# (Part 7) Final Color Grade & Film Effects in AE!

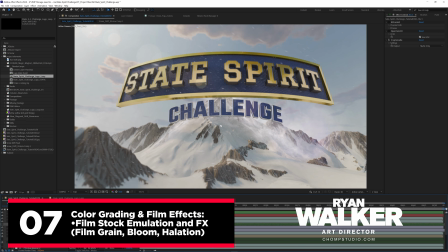(0:00)
All right, now that we've kind of got a lot of this set up, we are definitely losing a little bit of contrast. And I think now is kind of a good time we can start to go into some of the color grading process.
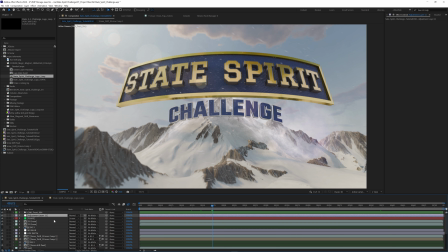(0:09)
And there's a lot of different ways you can do this, but one of my favorite ways is add a new adjustment layer, and I like using Dehancer.
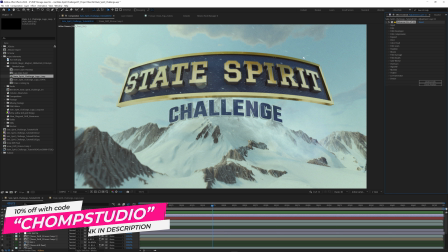(0:16)
And Dehancer just is basically a film emulation software. Gives you a lot of cool effects like color profiles, film stocks, and then also some nice post effects like bloom, halation, vignetting, things like that. So I really like just getting a quick start with this and getting a look going.
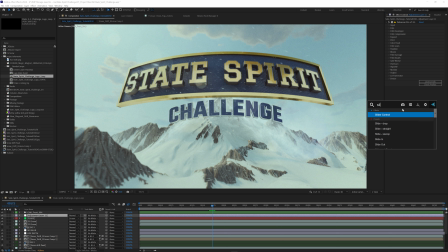(0:34)
And you might have seen this from other tutorials, but I like adding a slider control to this effect.
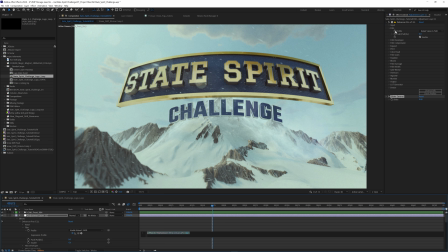(0:39)
And inside of film, I like to take the profile, alt click to get an expression. I'll take this pick whip, move it over to the slider,
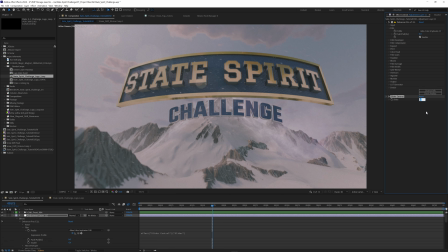(0:49)
because if you're anything like me, I like getting an idea of what all the different looks look like.
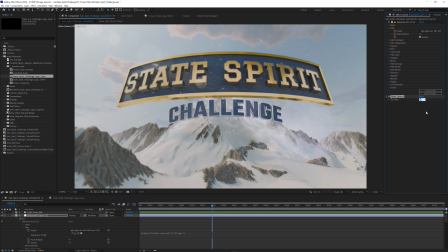(0:55)
And this way, I'm able to just push the up arrow and I can start going through these film stocks quickly. So I don't have to bore you with all this. There's a lot of different film stocks to choose from, but I'm just going to quickly scrub through some of these and see if there's any that we kind of like, and then we can tweak the settings from there.
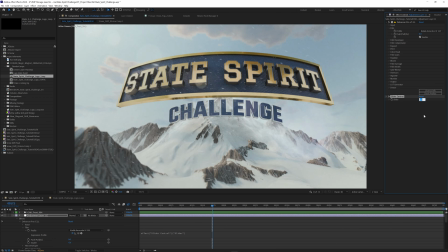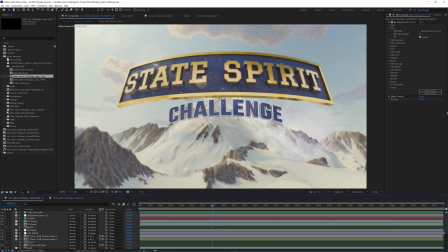(1:18)
All right, so after going through some of those, I think I'm going to go with 34, which is this Kodak film stock. And I like this because it kind of gives just a little bit of a warm tone to it. But now let's go ahead and kind of give it a little bit more contrast. And what we might have to end up doing, which is fine, is we have these separated out.
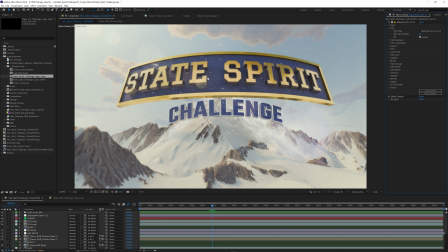(1:37)
We might want to bring these elements to the foreground a little bit and have them read a little bit better, but this is a good start. And I just like kind of working my way through these, and I can talk about some of the settings that I like to do. So basically, kind of one of the ways you can work through this is just sort of,
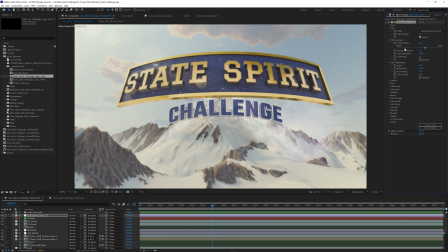(1:53)
adjusting your settings and bumping up, kind of seeing A, B, and before and after of what sort of you're affecting inside of your scene. So, if you want a little bit of a color boost, kind of make it more vibrant, that's probably in the spirit of what we want to do. See what I did there? Just kidding. So we might do that a little bit. We can adjust our contrast levels.
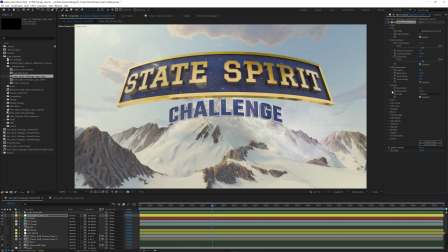(2:12)
And this is just one of the settings. We have lots of settings to sort of be able to tweak where we want our levels to go. For example, we can set a maximum brightness and darkness. If you have some specific ranges you'd like to stay in, and you can hit that. I'll disable that for now.
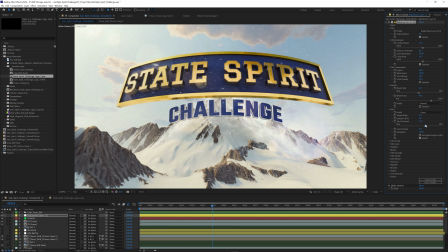(2:30)
Print's nice too, because we get even more control over our colors and our density and saturation.
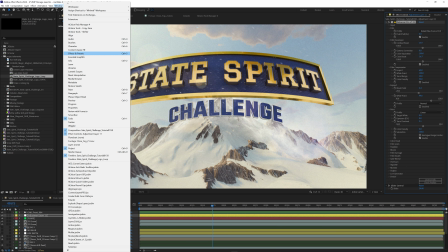(2:36)
And if we want, just to double check, we can bring up our lumetri scopes.
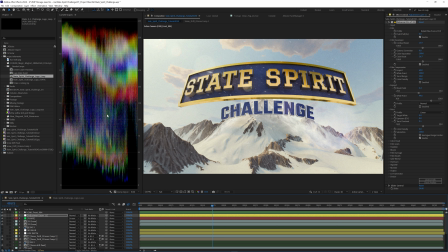(2:41)
And this can also give us a way of seeing where our level's at. So we're getting a little high in the highlights here, but and that's something we can adjust with the exposure.
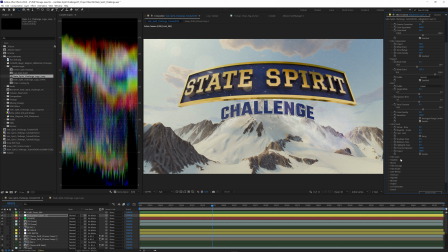(2:51)
We can give it an analog range limiter to make sure we're not exceeding those areas. So if we're liking the highlights, but we don't want to lower our exposure too much because the middle's not looking too bad, enable the white point again. Let's set these back to their default, and we can expand and control the white point of where we want this to be.
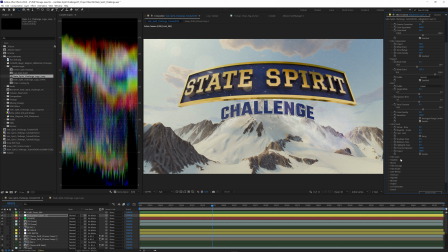(3:10)
Right now it's kind of hitting high up there at 100. Maybe we want it to be, more around this 90 area. And it's limiting our highlights just a little bit. We're not losing detail, but we're also not clipping that area all the way at the top. And so maybe we want our blacks to come down a little bit more.
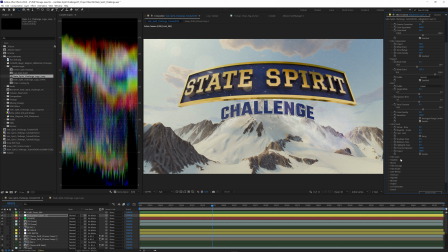(3:28)
So let's just kind of see, it's good to kind of just keep an eye on where we're heading and just sort of looking at it. Yeah, everything's looking pretty nice. So let's keep going to some more of the film effects. The color head, you've probably seen me do this before in other videos. This is a way to get your orange and teal look if you want. So let's go ahead and enable this.
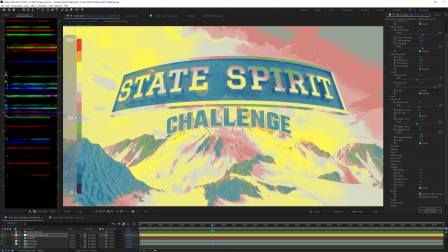(3:48)
So you can see my shadows are going blue. So we might want just a little blue in the shadows. And same with the highlights. If we move this all the way up, we start to get our orange look. So maybe we want just a little bit of that. We can kind of A-B in that. Very subtle. Maybe I'll make this larger for all of us.